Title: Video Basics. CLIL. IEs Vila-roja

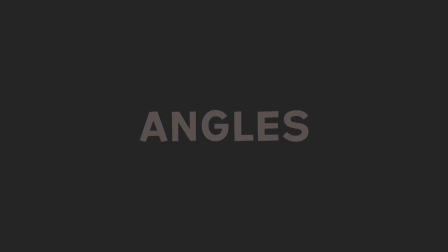4:42 The camera angle marks the specific location at which the movie camera or video camera is placed to take a shot.
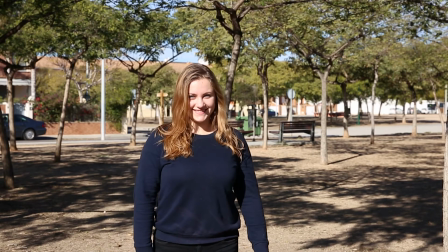4:50 A scene may be shot from several different camera angles simultaneously.
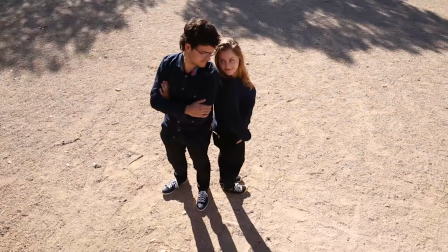4:56 This will give a different experience and sometimes emotion.
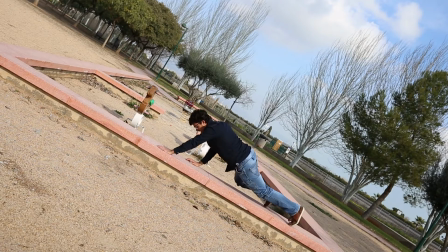5:00 The different camera angles will have different effects on the viewer and how they perceive the shot.
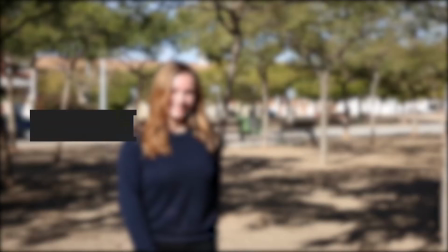5:07 Eye level or frontal.
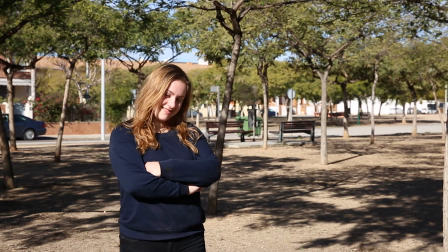5:10 The camera is positioned so the subject can look directly into the lens without moving his eyes up or down.
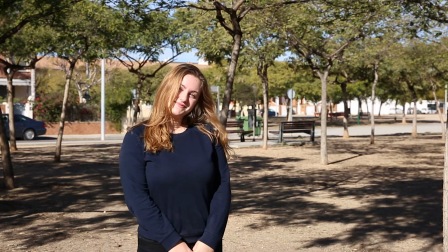5:18 This is the most commonly used camera angle in film and television and
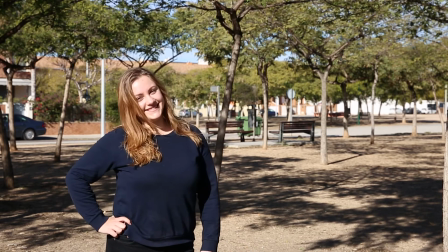5:23 is considered to be emotionally neutral and is used most for straight and factual presentation.
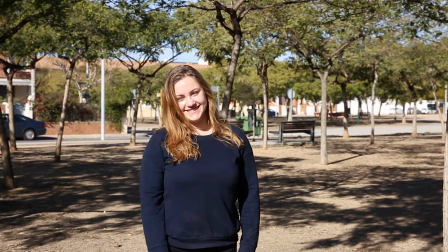5:29 High angle.
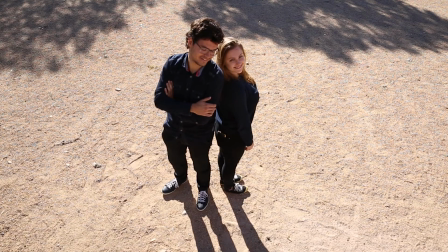5:33 Taken from well above the height of the subject, the high-angle shot establishes the dominance of the camera.
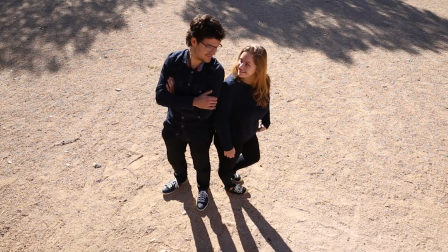5:41 High-angle shots can make the subject seem vulnerable or chicken when applied with the correct mood.
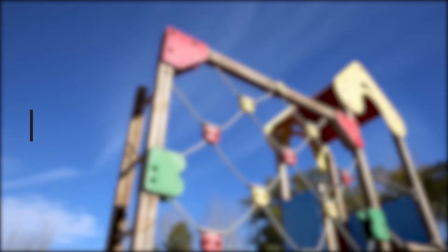5:48 Low angle.
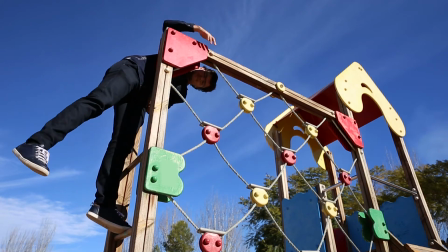5:51 The low-angle shot, taken from below the eye level of the subject, gives the opposite impression of the high-angle shot.
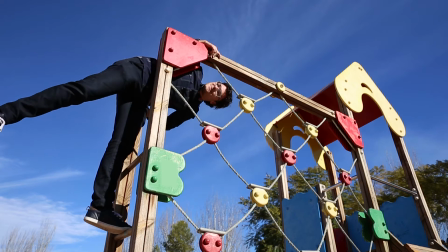6:00 Psychologically, the effect of the low-angle shot is that it makes the subject look strong and powerful.
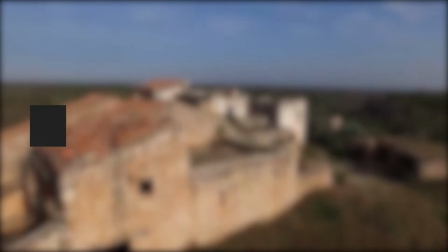6:09 Bird's eye
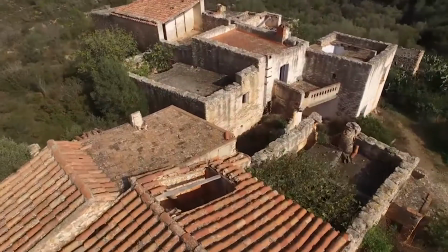6:11 is taken from directly above the subject, often used as an establishing shot to set the location of a scene in films.
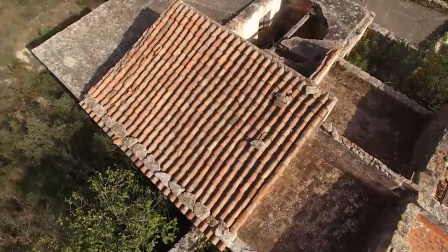6:20 They can also capture action or objects that may be obscured by other figures on a ground level view.
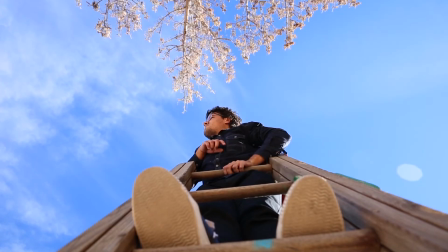6:28 Undershot. The camera is placed underneath, which displaces the audience,
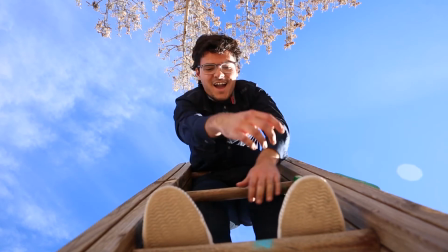6:36 giving them an unnatural view of the action, and it makes the subject look big and powerful.
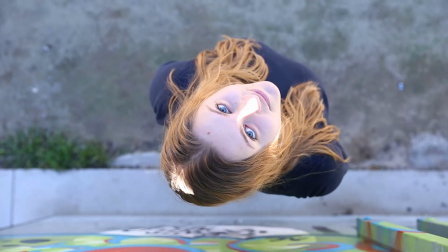6:42 Overhead. The opposite of an undershot, the overhead is used for creating dramatic effects.
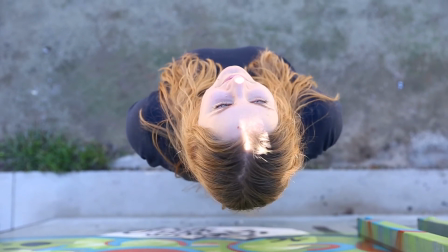6:50 It makes the subject look small and insignificant. Dutch tilt.
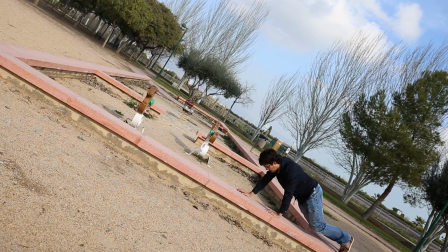6:57 The camera is set up at an angle on its roll axis so that the shot
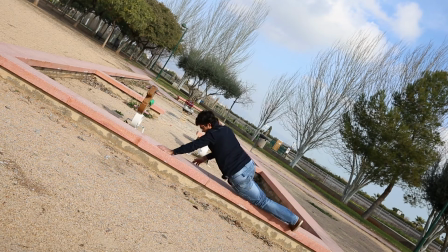7:02 is composed with vertical lines at an angle to the side of the frame,
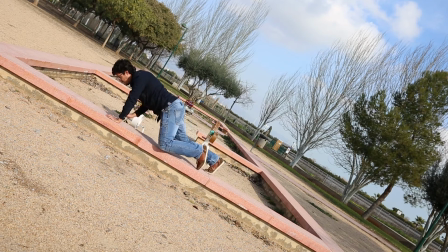7:07 or so that the horizontal line of the shot is not parallel with the bottom of the camera frame.
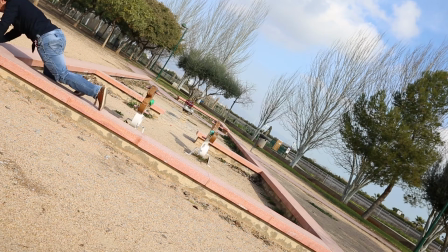7:14 The Dutch tilt creates a sense of uneasiness or uncomfort for the audience. Lighting. We are going to talk about the kinds of lighting that we use on set.
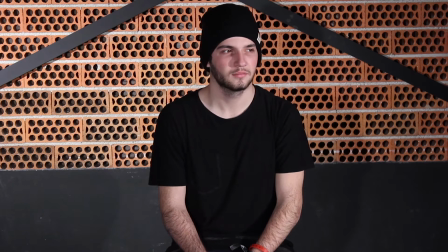7:26 Lighting is used because we need to see perfectly all the elements we have on the screen.
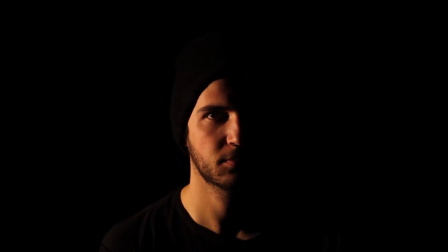7:31 We can choose which elements we want to show and which we don't.
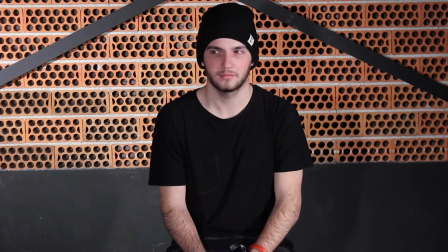7:36 Three-point lighting is a standard method which we use three separate positions.
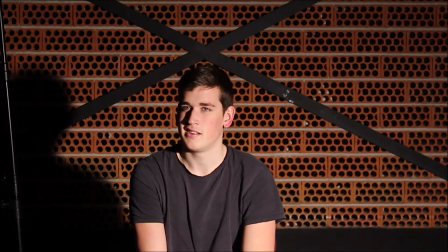7:43 Key light shines directly upon the subject and serves as its principal illuminator. Fill light
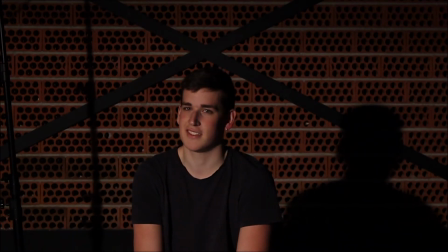7:55 also shines on the subject, but from a side angle relative to the key and is often placed at a lower position than the key.
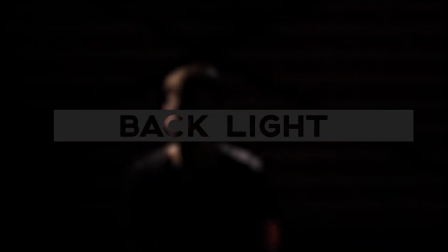8:03 Backlight shines on the subject from behind, often but not necessarily to one side or the other. High and low key.
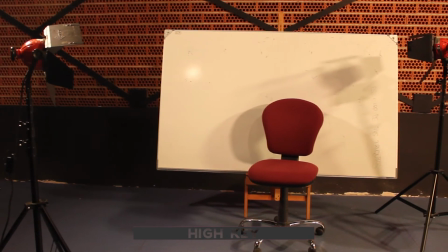8:16 Both high key images and low key images make an intensive use of contrast, but in a very different way.
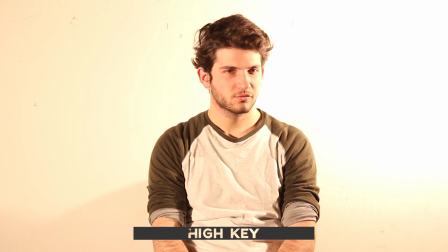8:24 When approaching a shot of a dramatic portrait, the decision of making it a high key,
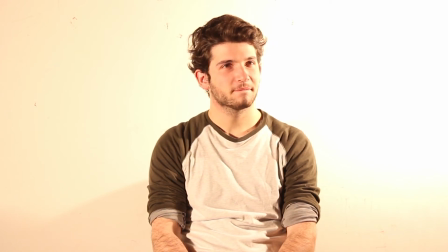8:30 low key, or just a regular image has a great impact about the mood that the picture will convey.
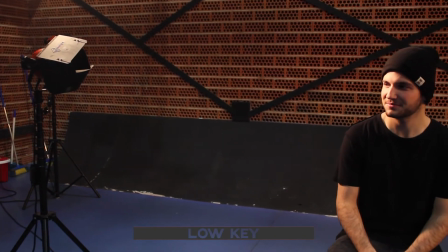8:38 While high key images are considered happy and will show your subject as a toothpaste poster, low key portraits are dramatic and convey a lot of atmosphere and tension.
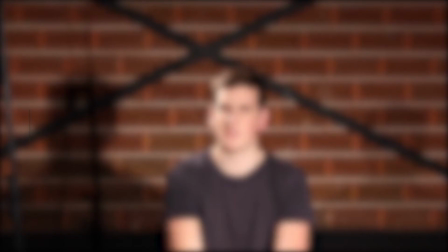8:50 Fall off.